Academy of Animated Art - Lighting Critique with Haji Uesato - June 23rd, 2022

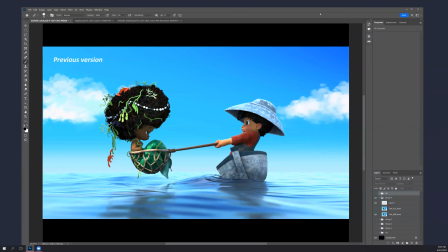[0:02]
Okay, hi, welcome to live session. It is June 23. Alright, so Michelle, start with you. So here, this is your previous version,
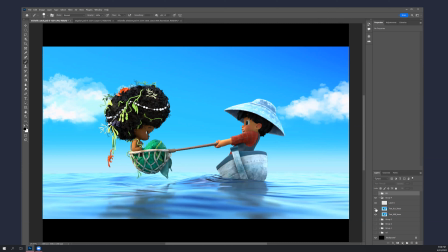[0:16]
and I see that you said you brightened things up in general and did some materials adjustments. What did you change in the materials? oh well when i was trying to rebuild my uh
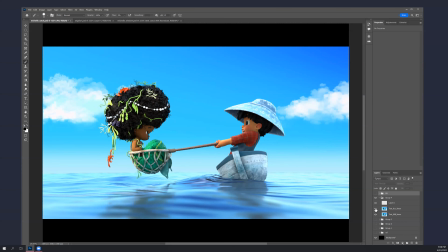[0:30]
beauty path i realized that my diffuse and my specular passes were incomplete uh what i i think what was the problem was that metalness and roughness weren't playing nicely together so i had to make adjustments to that
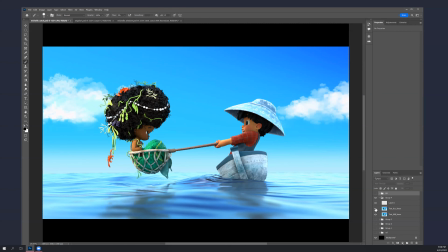[0:53]
um all right and then you said you brighten things what did you what what what exactly did you brighten uh i tried to make the caustics more obvious instead of just making it dimmer although i think i might have over
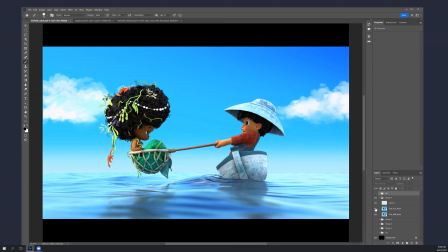[1:09]
did the brightness on the boat but i think i added more i think i did brighten up the mermaid for sure although i do kind of prefer how her how the light hits her arm in the older version but yeah i mostly tried to recreate
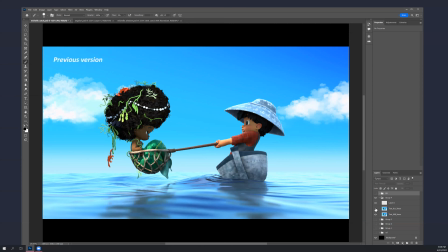[1:27]
what i had before the change but yeah you lost some work right yeah uh yeah i can tell that the specularity on the boy for sure feels like it's less shiny in a way.
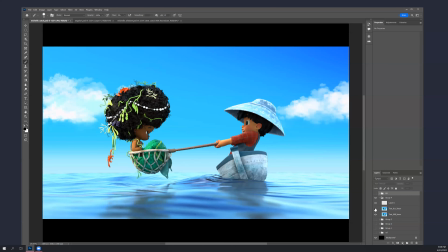[1:47]
I do feel like I'm looking at this now and I feel like I may have overdone it and maybe a middle ground between my previous version and this version would probably be the sweet spot. Yeah maybe. I mean I think the brightening overall
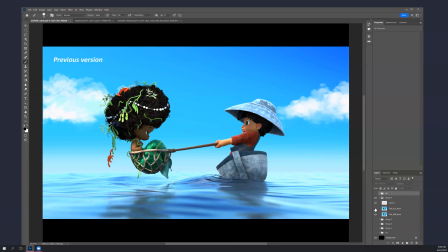[2:03]
is good and yeah I mean I agree with you about her shoulder but the intensity is better. um the boy in his face he's kind of lost some shape yeah you know he's getting a little cartoony but but uh i
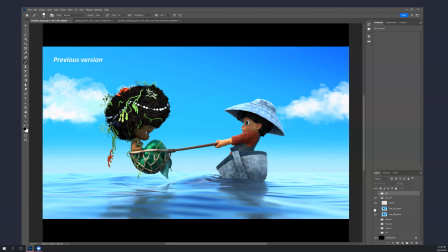[2:19]
mean overall having the whole scene be a little brighter i think is is uh is helping i mean i don't i don't think this is that far off i think what needs to happen really is
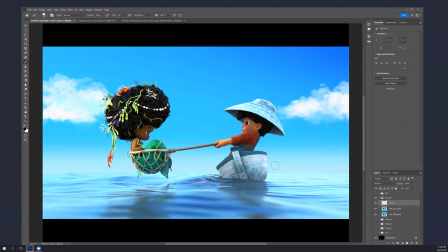[2:34]
um i think you really i don't know how much you're relying on the key in the sky to to do all this are there other at one point you had a whole bunch of fills like too many fills um are there sort of spot bounce lights as
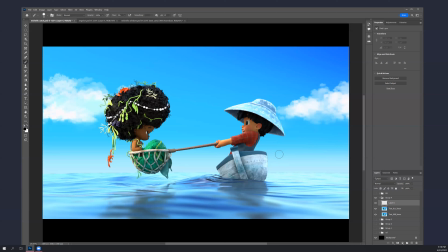[2:50]
well or oh yeah i i went back to having a lot of film um yeah yeah uh there's at least on the mermaid herself since the key doesn't really hit her I had to pick another additional key to hit her shoulder because otherwise it really does the angle that I had it really
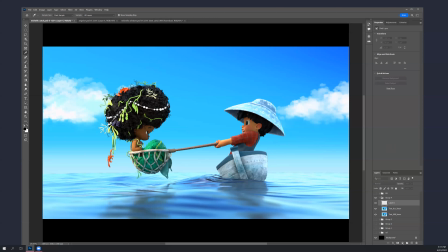[3:10]
doesn't really hit her so I picked some of that and um I couldn't pass the point of but um i couldn't right after a certain point with the um environment light it overexposes the water a lot so i
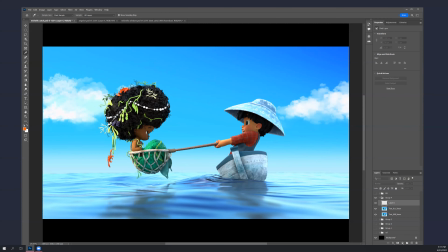[3:29]
had to bake some bounce lights with other fields as well instead of relying too much on the ga because it really does blow out the entire water surface though there are more lights placed around the boy and the mermaid just to brighten up them overall.
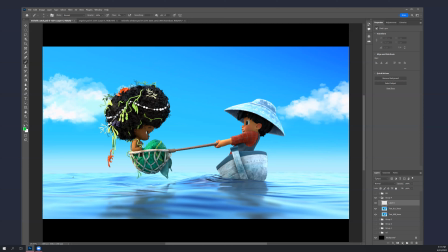[3:50]
But for both of the characters, they basically have, I would say, two to three lights each just devoted to them. So including my key and the environment light,
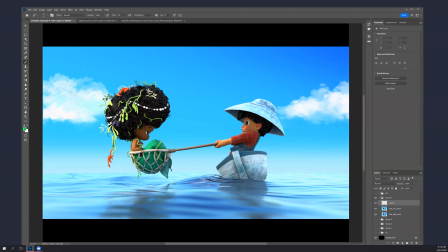[4:06]
I would say there's maybe 12 lights in the scene.
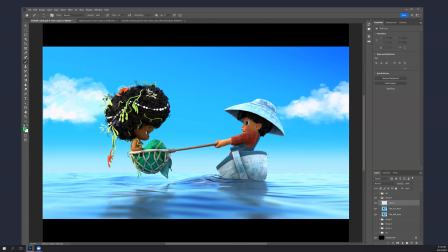[4:10]
I don't know if that's too much or no it's fine it's whatever you need really yeah I wouldn't worry about the count or anything okay I mean I I think like overall the the levels are good
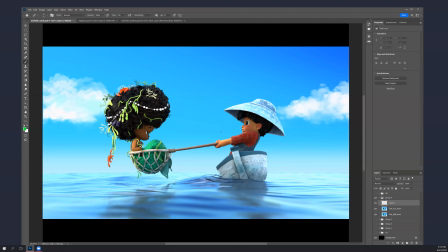[4:25]
but they do feel a little flat and I think but I think the way to recover all this is to is to really add a lot more spot bounce as if there's there's you know even more um uh like bouncing off the water and hitting them but but i it does need to
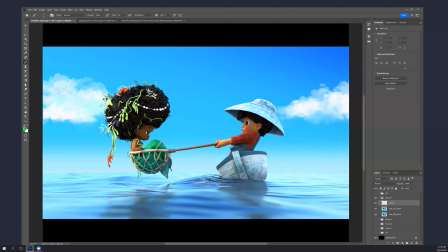[4:43]
be directed you know like the areas that are kind of dark and flat now are like shoot you know her her face his face mostly i'm
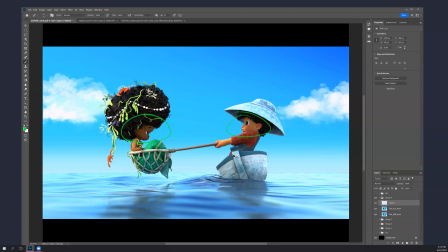[4:59]
not those are the spots that you really need to see the most so you know if you can get you know like some some bounces in in these areas that are you know feel like they're coming off the water
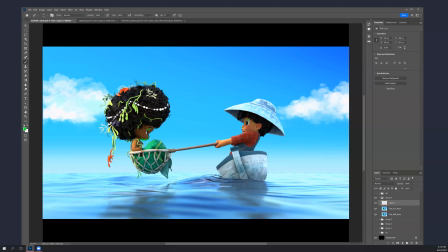[5:14]
but they're getting the the surfaces on on these guys that are sort of facing you know the the downward surfaces the ones that are facing the water that's
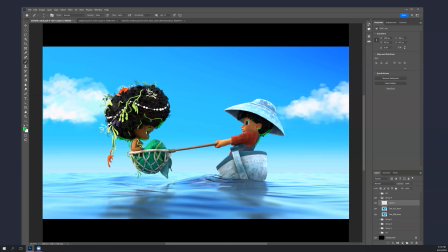[5:29]
going to help you a lot it's i did a paint over i'll show that to you in a second this this doesn't really um oops
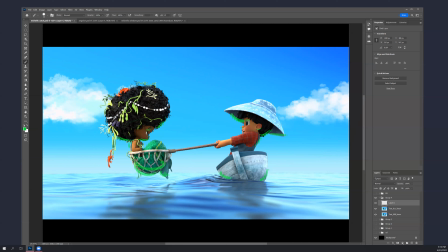[5:47]
I'm just graphically doing this now, but sort of the parts where light would be bouncing back up. And it can be kind of from everywhere, too. But the thing about it is we'll make it nice.
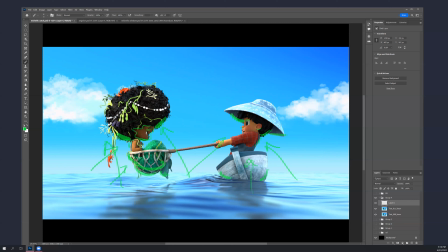[6:06]
Like what will allow this relatively flat, you know, their faces, the colors on their faces being relatively flat to work is if there's a sense of, you know, pretty strong bounce light shaping them.
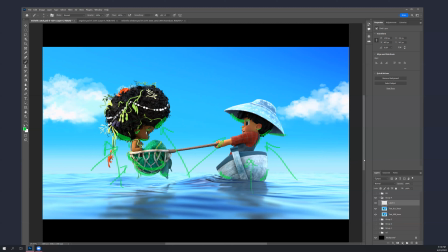[6:22]
Use the bounce, you know, both as spec and diffuse to shape them. All right. So let me show you the paint over that I did for this. So, you know,
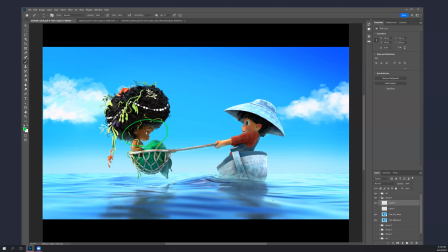[6:41]
this kind of thing going on on her face, where you're getting, you know, subtle underlighting. Yeah, it's basically underlighting. You can shape them that way. And that will make them feel like they're in a sunny environment.
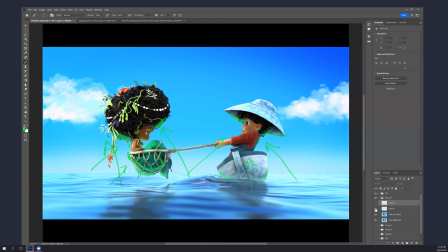You see what's happening? And I mean, I think this goes back to the feel you were trying to get with this.
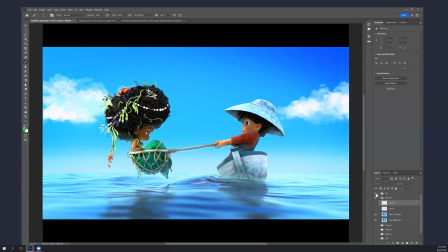[7:13]
um this this project you know not not uh dark not stunt lighting just um you know no like sun in the middle of of the composition that's that's casting huge shadows and stuff but but a very bright
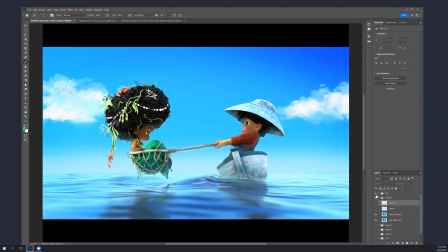[7:31]
ambient scene that's lighting them but you know in this kind of environment you'd get a lot of bounce like bounce is a surprisingly big contributor to really any scene like once you start looking for it just out in the world
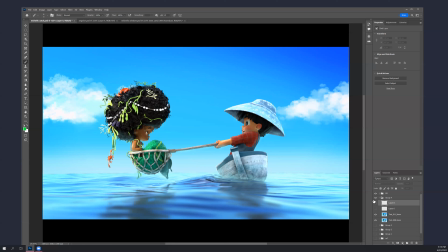[7:48]
you'll you'll really notice how much more bounce there is than you think and then especially in an environment like this you know where it's the the surface of the water is a gigantic shiny bounce card so